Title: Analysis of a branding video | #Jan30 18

It's important that the video is welcoming and it has a purpose to it as well and shows those potential customers if they're the right fit for Garrison and Garrison Locks
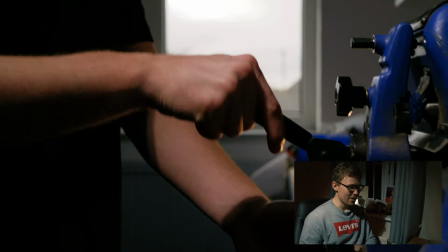products I thought they were pretty cool for around 35 years
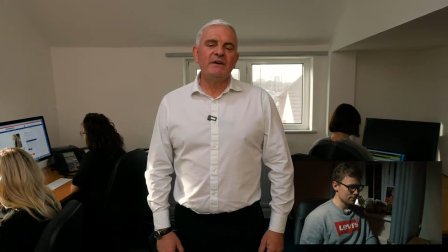a welcome to Garrison Locks HQ here in Leicestershire I'm going to introduce
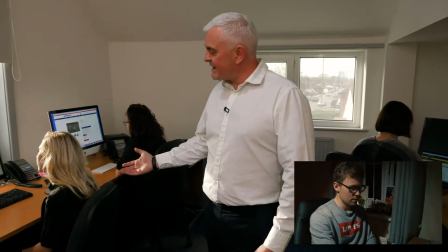you to our key members of staff we have Jess in accounts we have clear so
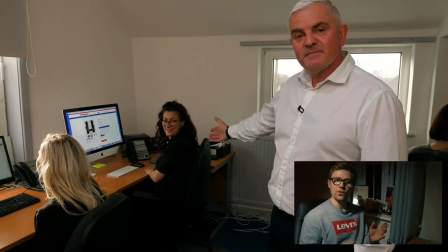at this point we broke up the video to introduce the staff
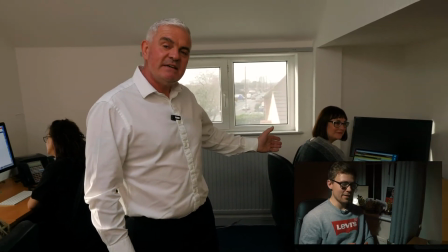of Garrison and locks showing again this video was really all about showing
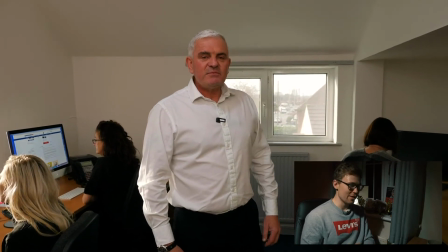the customer service side of garrison locks and showing that they're a trusted company
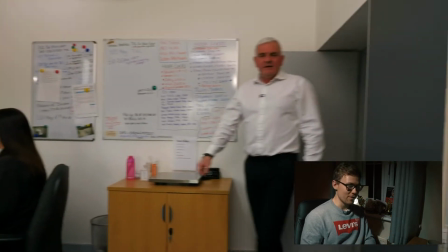they're an established company and you should be shopping with them if fan security is what you're after Richard
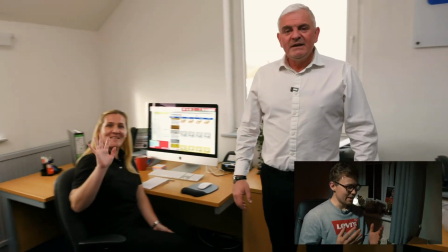giving a tour of the offices here and again putting names to faces things like that it just makes the extra bit of difference when it comes to the branding video we are extremely proud but
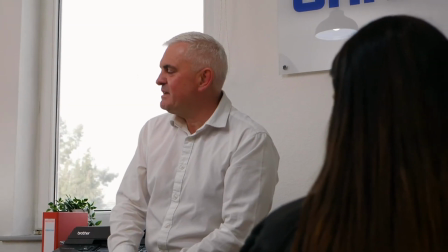the high-quality customer service that we aim to give with every order these shots of the team in the office just interacting with each other having a chat it just gives it an extra depth to the video as well rather than just showing pictures of van locks basically you may notice that we only had three or four shots of actual van security products and what makes you stand out is your customer service.
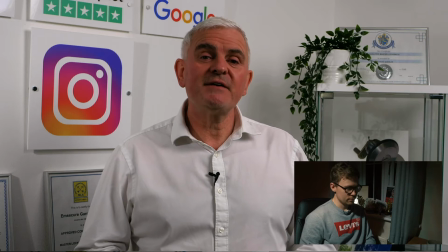Garrison Locks, we use Trustpilot as our preferred reviews platform with over 500 five-star reviews.
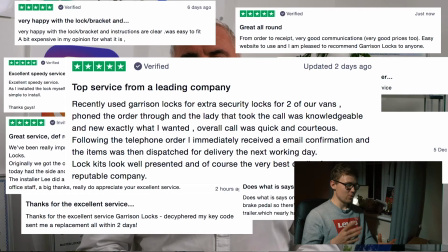So I thought this was a great little shot. We had actual screenshots from TripAdvisor, some of the reviews on there and obviously their five stars are verified through TripAdvisor as well and just had them popping up just to sort of emphasize, you know, the trust people have in Garrison Locks. sometimes we'll have video testimonials that we've gone out to film or zoom testimonials even but I thought that this was a really
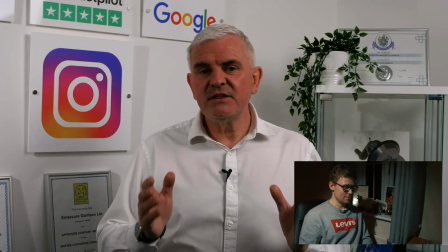sort of quirky way of getting the reviews out there as well you are guaranteed the best level of service through our online retail or
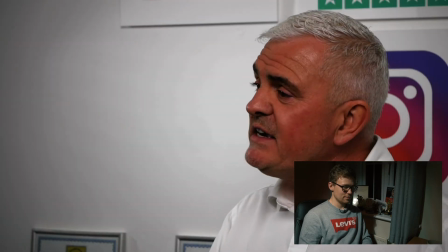our installation service whether it's a high key driver's door lock upgrade high-level hook locks
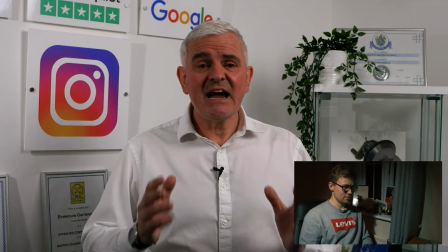armor plates or armor shells Garrison locks has you covered with a
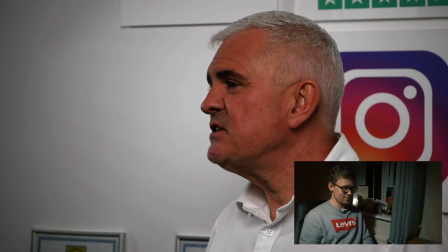van being broken into every 23 minutes in the UK please don't become another
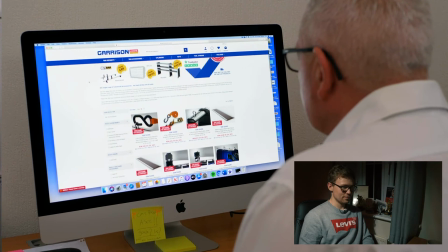statistic get your van secured using garrison locks just get in touch by
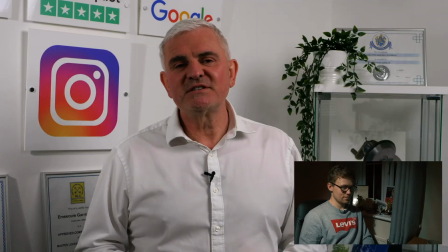clicking on the link below this video and we look forward to seeing you so